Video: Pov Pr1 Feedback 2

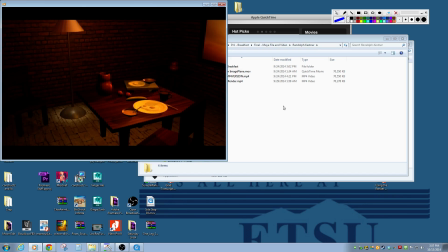(8:03)
you have some really neat things happening in here um i think you're getting a little bit
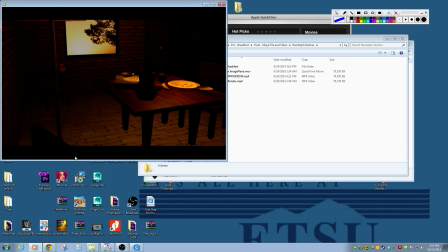(8:09)
of that um issue with the shadows here so
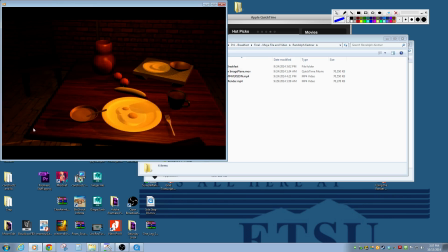(8:14)
it's speckling a little bit overall
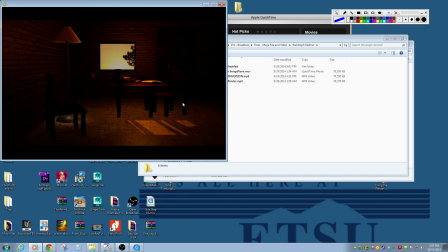(8:20)
I think it's working better I still would like a little bit more contrast in it to where I I could see just
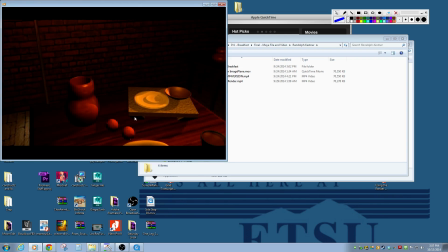(8:25)
a little bit more lighting in here just to kind of bring up the levels
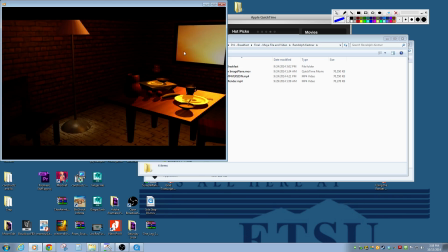(8:32)
overall especially considering this light outside feels a little dim in comparison I think what you get going on here now is
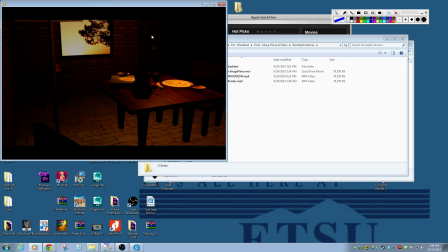(8:38)
nice with this that picture plane right
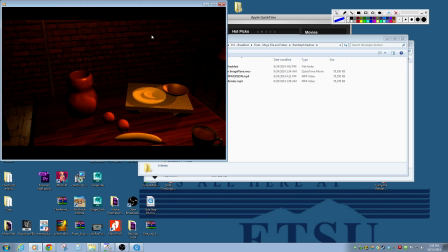(8:46)
it looks good the parallax is looking good and I'll as
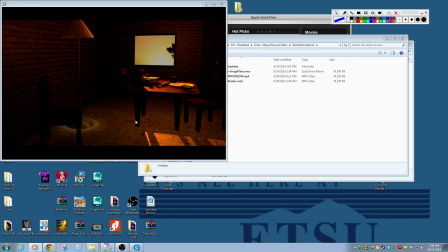(8:51)
always the steam is looking good the reflectivity on the floor feels a little unnatural
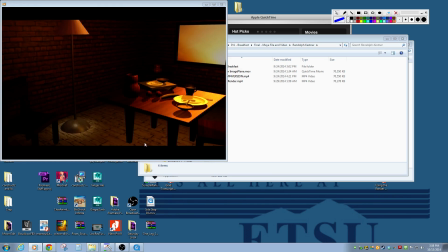(9:00)
for this material like this feels like stone and so let's get this like this really bright highlights on it,
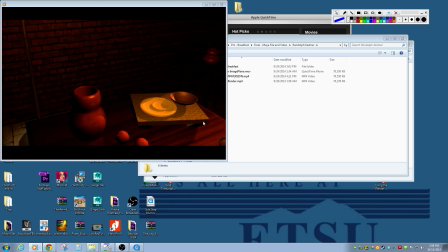(9:06)
it feels a little strange.
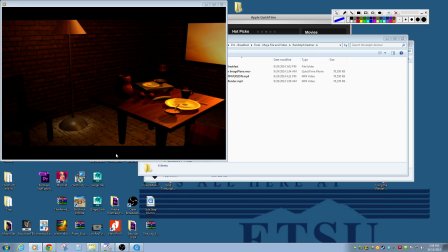(9:09)
I think this is this is one that's almost like a lighting issue it's like it's really hard to get that balance between what we see and contrast so you don't want to bump lighting up on everything and make everything visible because then it's it's too strong but you don't want it to be
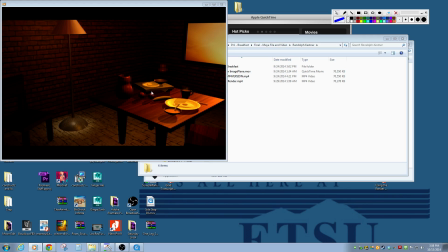(9:25)
too like either too contrasty either so you need a little bit of contrast but I think the your whites never make it all the way to white does it make sense like they they kind of go to this like mid-level yellow at most and so i think it needs just a little bit more brightness on that
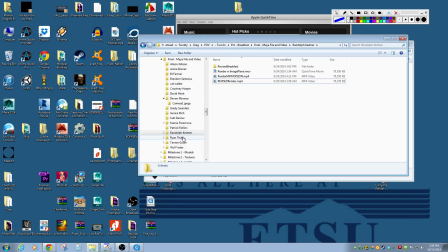(9:43)
it may even be you take it into premiere and you could bump that up but you're going to get a little bit of an imperfect solution there so i'm guessing this one's the new one final let's see
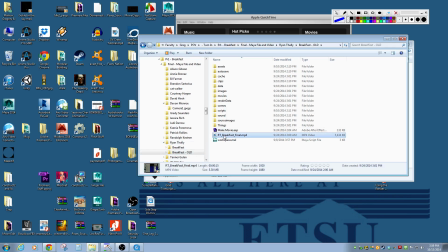(10:00)
28th versus 24th. So let's check it out.
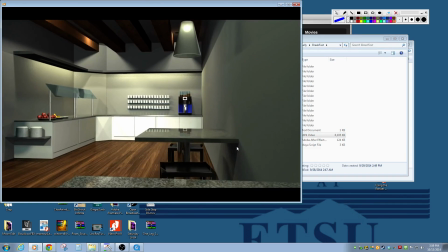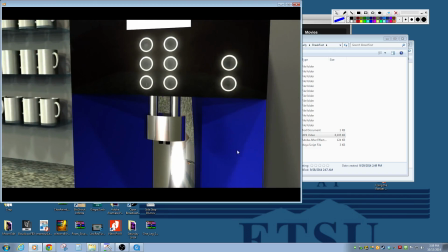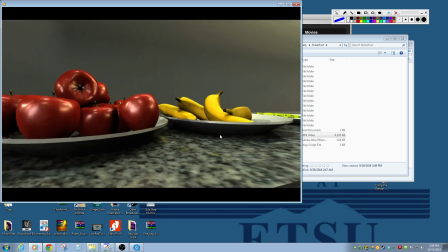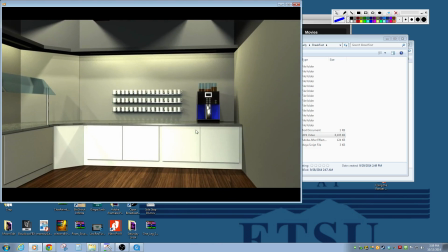(10:23)
You took it to heart, everybody wanting some food in there. I think it's looking good.
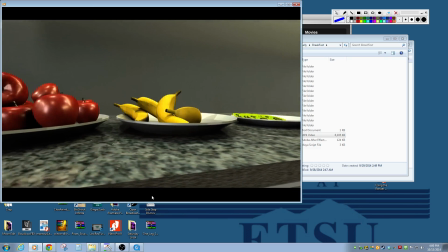(10:30)
So a couple of this is looking good too. These apples look really nice. And your level of highlights and everything on it came out really well.
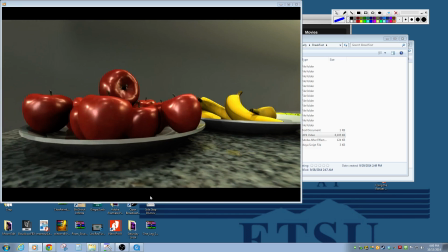(10:39)
The bananas look good. All of it looks really good.
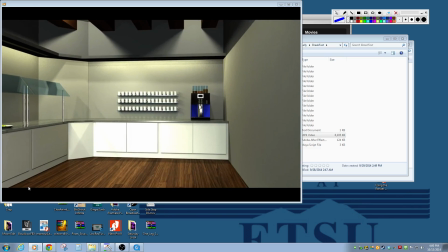(10:43)
I would say my only so you got a couple of things where it feels like the material on the floor shifts and I don't know if maybe you've accidentally set some keyframes
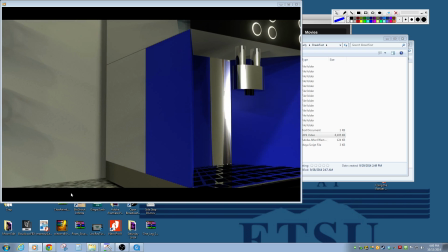(10:51)
on something on the floor so I saw that I think there's a couple of areas that get a little bit grainy
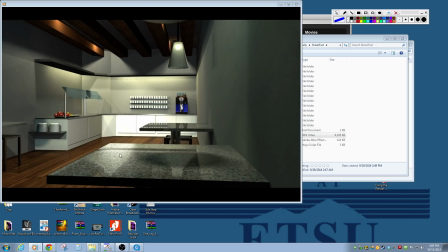(11:00)
see here you can see a little bit in the shadows up here and I don't know if that's coming from the material or if it's coming from your shadow maps,
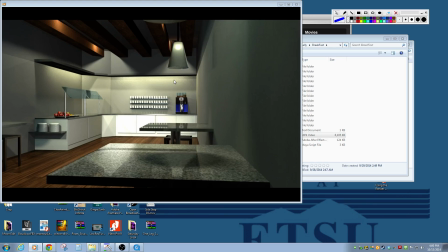(11:14)
or not shadow maps, I'm sorry, your ray trace shadowing, needing a little bit of a higher numbers in there to kind of reduce some of that.
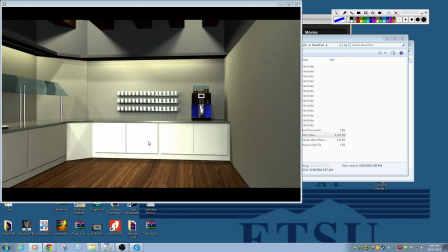(11:23)
But I noticed that a little bit, and it kind of washes out on the wall here a little bit. But overall, this is looking really good.